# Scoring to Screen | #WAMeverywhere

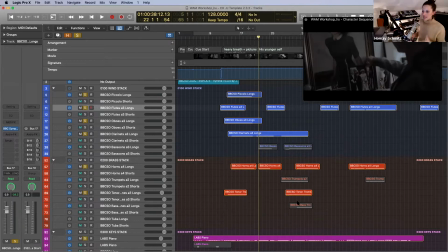1546s
So yeah, I'm just trying to sort of follow my ear and also the chords that I've already put down with the piano. And I then sort of go to the instruments that I have loaded up
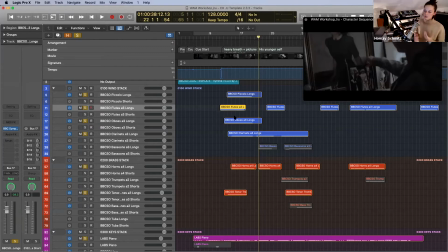1559s
and try to add them sort of one by one and create slowly, step by step, the cue and try to write the music like that. Sometimes I would write sort of this little bit of chunk that I've just explained now, and then I move on to the next section.
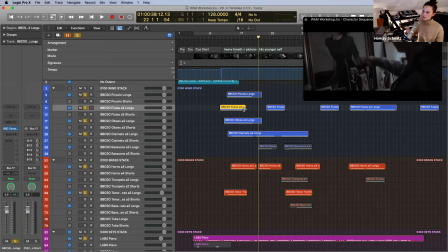1577s
So for me, I've just made sure that I wanted to, for example, work to the frame that I've laid out with the markers that I have up here as well. So for me, I sort of created a moment for this scene up until now.
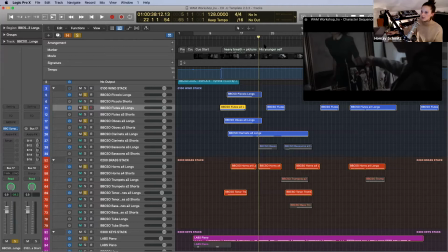1596s
And then I see how she would kind of move on next. As we've already seen, she's kind of going through the pictures, and it's a big moment for her to see a little bit of his past. And obviously this would be an incredibly big moment for him as well, to finally meet her daughter.
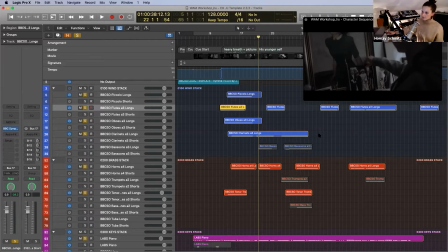1615s
So but it's quite tragic, but just because of the circumstances. And I wanted to put these two worlds together, with the softer parts being the kind of
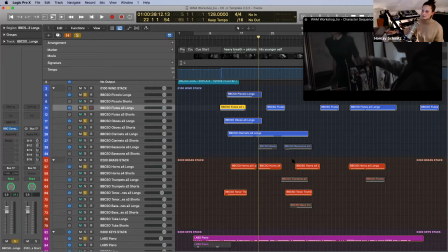1629s
sadder side of things, and then the brass section still bringing a tone of sort of his point of view, or his life that he had, where he is this sort of seen as a hero. So I'm trying to bring both sides in and out as much as possible.
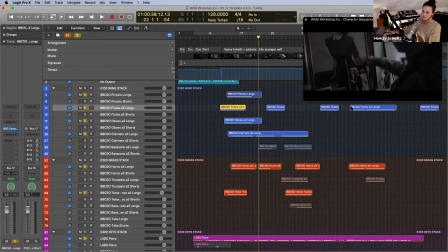1648s
Especially as she's now going through, we are looking at him being sort of this well-respected man. So I can then go through again. So having the piano here,
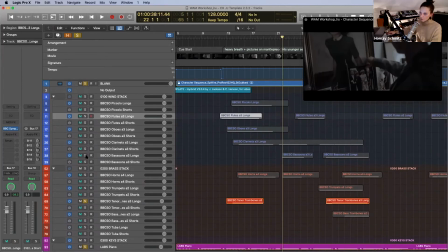1669s
I would then again look into the woodwinds and see what I would play in from this point onwards.
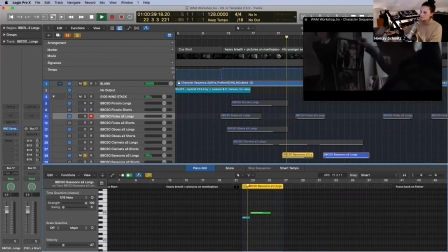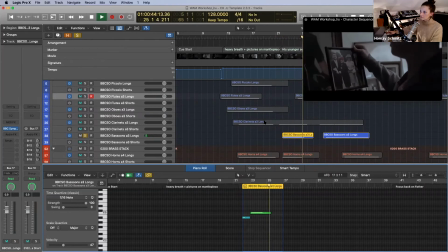1684s Handsome guy.
And as I said, just highlighting that with some brass as well.
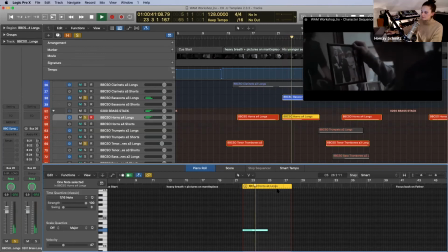Handsome guy.
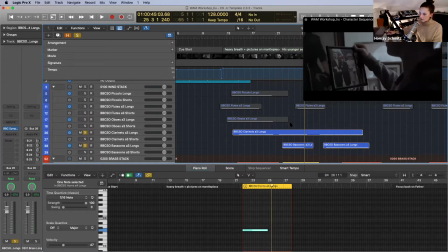1708s
And sorry, I'll just add the rest of the woodwinds in here too, and show you what I have here in my piano roll.
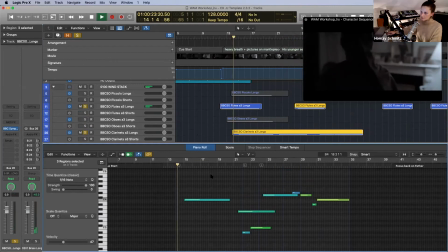From here.
Handsome guy.
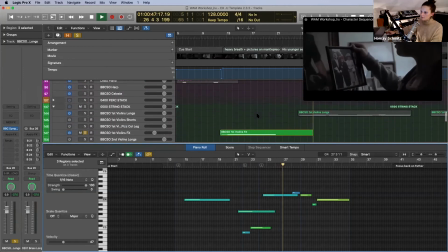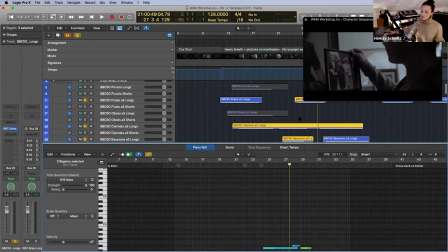1739s
Again, I'm sort of coming in and out, and I wanted to make sure I'm coming out in time for her to say her line, to give her some space and kind of work around that too. So this is why you sort of hear me coming back out again.
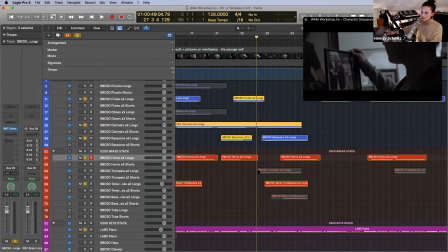1760s
And then moving onwards. Again, I'm sort of just building up from the piano that I've already laid out throughout. And then at this time I came back with some more brass.
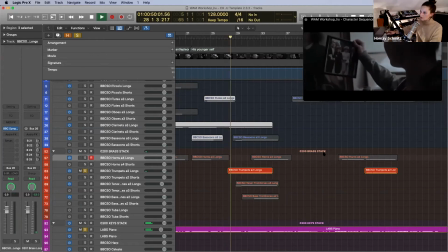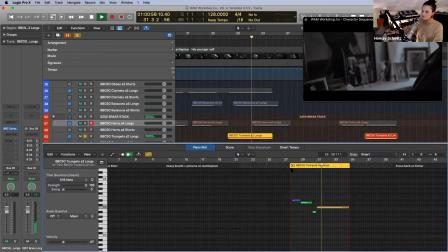Especially because at this point the shot was back on him.